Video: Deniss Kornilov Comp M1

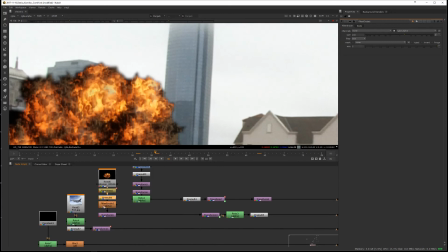[20:24]
Remember that the pre-malt is applying any changes that you do to the alpha, so it doesn't help if you change the alpha after the pre-malt. You're going to have to first erode and then pre-malt. Otherwise, you're going to get strange artifacts.
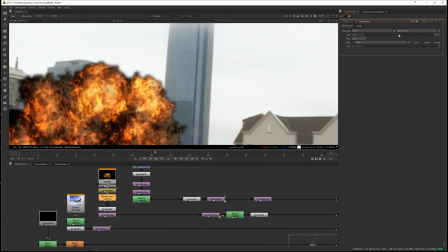[20:46]
Why is that not working? Oh, there we go. It is working. Otherwise, you're going to get strange artifacts. So definitely always first erode, then pre-malt. This looks correct. Yep, this looks... that is your vignette, I believe. There we go.
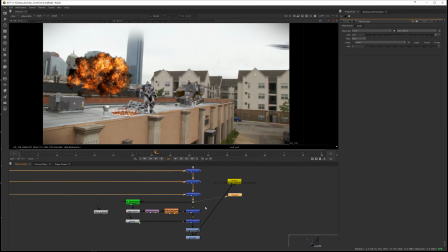[21:05]
This is your Luma key. Oh, what is happening here? This is slow. I think this is one of your lens effects that you're doing here just before the alpha. There we go. Sorry, before the flare, and then your color correctors.
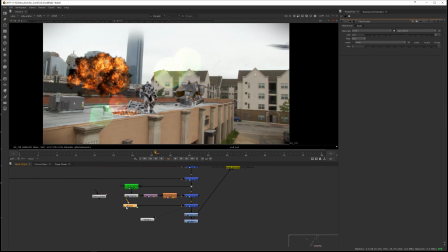[21:24]
Now, the flare, I don't like the colors in the flare. It's maybe just a personal thing, but I would just like totally just desaturate this flare. It just feels like it's way too colorful for what's happening in the shot.
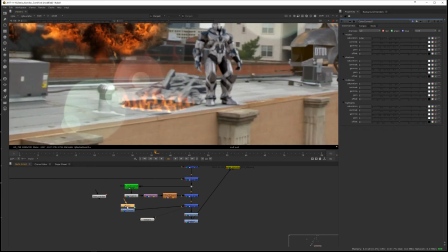[21:42]
Something else, it also feels really, really sharp here. So, you know, a couple of ways is you can fix it inside the flare, or you can just pop a blur node right there and just go like 3, and that'll just soften that out and make it look way more believable.
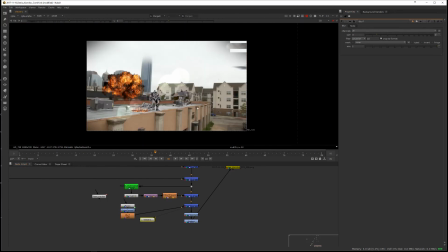[21:59]
And that's it.